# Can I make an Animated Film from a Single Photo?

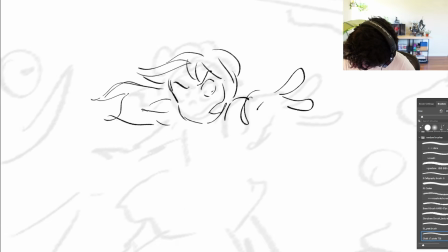20:36 I thought it was really important to show Zoe unleashing her full potential in a fit of rage and saving everyone.
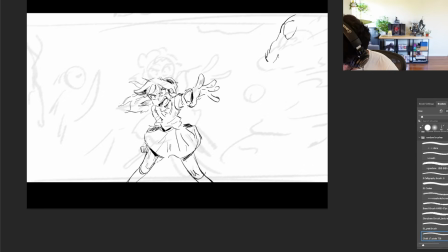20:43 Cleaning this beat, I really wanted to show her feeling untethered, so I kind of made her hair go wild and added wind from her power affecting her clothes and stuff around her.
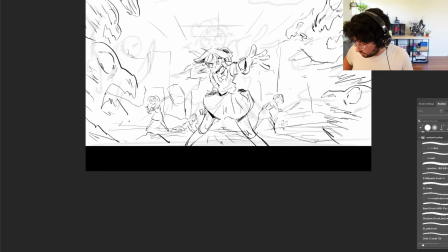20:52 I also decided to add her friends defeated behind her. I thought it would be good to imply that all was about to be lost until this moment.
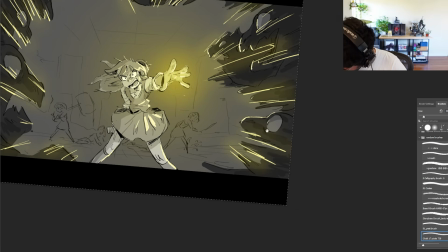20:59 This is also the most Zoe's main color was used in a story beat. I really wanted her magic to fill up the entire screen.
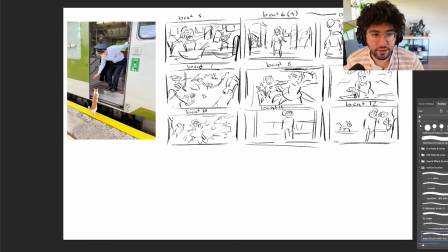21:07 Okay, time for the final beat of this project.
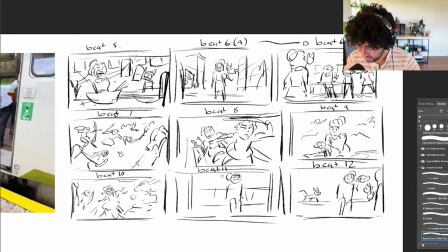21:10 I don't think I want to just redo this first initial beat of her in the subway.
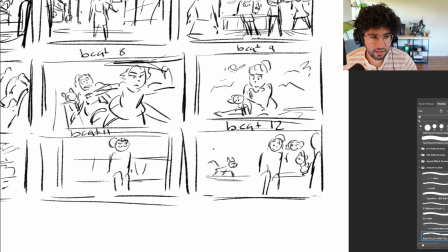21:17 I think I want to do something else and something I can show in just a single drawing.
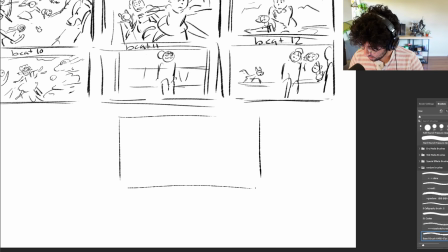21:21 So my initial thought was maybe her in her room sad through like a window.
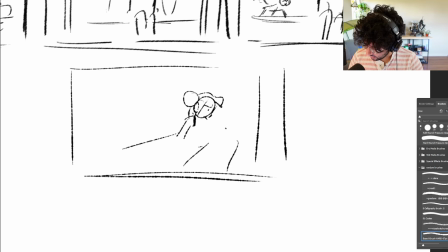21:29 Maybe she's like at her desk or something.
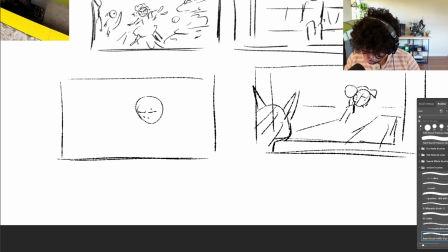21:31 Or maybe a reverse of this where we have her in the foreground and there's like a window in the back and we see the cat peeking.
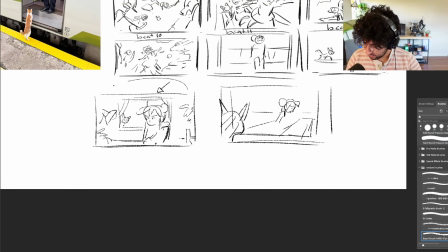21:40 Let's go with this one. Okay, this is what we're gonna do.
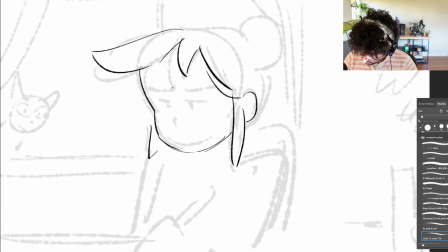21:44 Instead of going for a fake out that ended the story happy, I wanted to make it feel a little bittersweet.
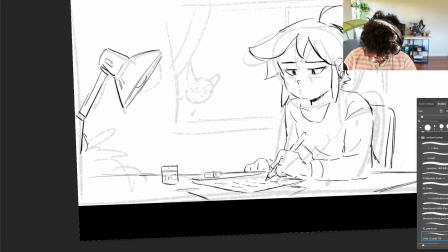21:51 Showing Zoe alone and depressed, but having the cat lurking in the background.
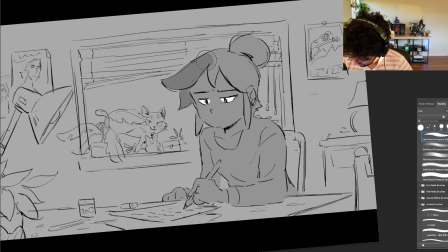21:56 I did this to imply that the cat is fine and that they will reunite and keep fighting evil.
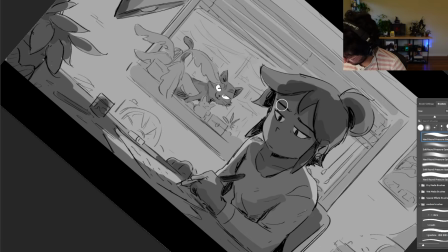22:02 I tried really hard to make the foreground interior of the room feel sad, while making the window with the cat feel happy and hopeful?
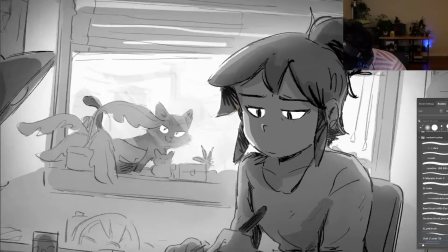22:11 Not sure if the feeling got across fully, but hopefully a little bit.
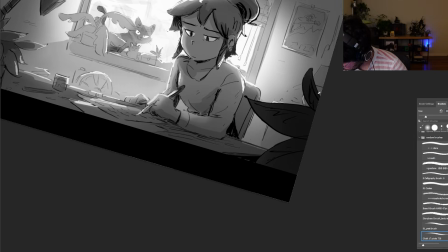22:16 You get it? Hopefully it feels hopeful. You get it. You guys get it.
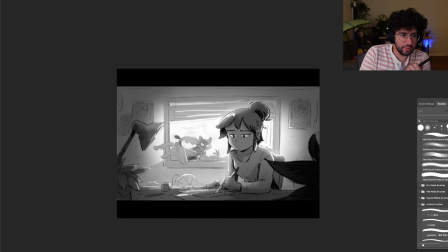22:21 All right, I think this is a good final image. Something a little melancholic to end up on.
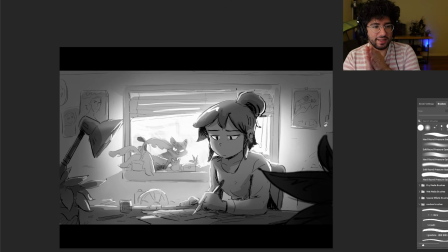22:28 All right, time to put this all together and see how it goes. And that's our story, all stemming from one random picture from the internet.
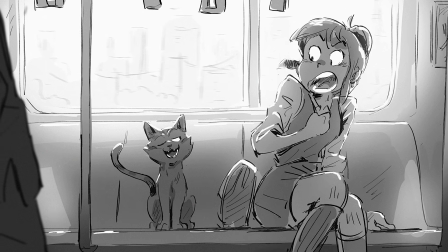22:38 The story of a cat finding a girl and pulling her into this dangerous and magical world.
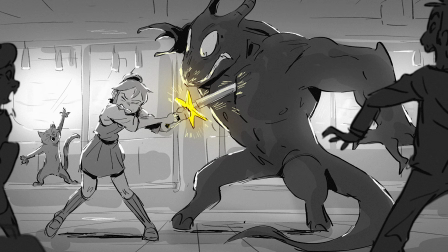22:45 Them defeating their first evil creature and saving everyone on the train. Her and this cat celebrating together.
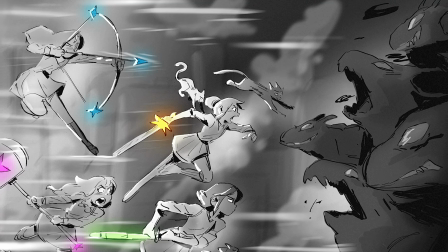22:53 And them finding a group of friends to call home and save the world with. Her being rescued and finding true friendship.
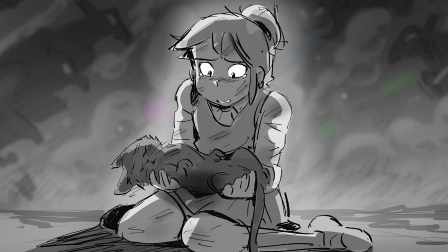23:02 And all of this leading up to her losing her friend and guide through this world.
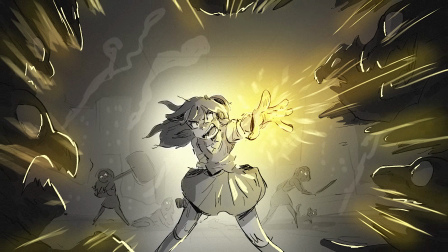23:08 Defeating the evil and then returning to her ordinary life.
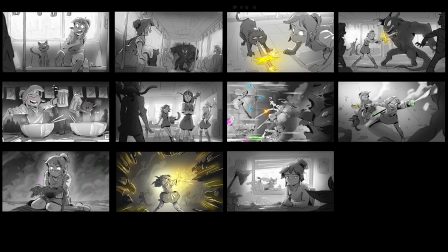23:15 Thank you for watching me make this story come to life. I hope you enjoyed seeing me try and struggle. I love coming up with stories regardless of the process, and I hope it inspires someone to also make a story like this. Bye!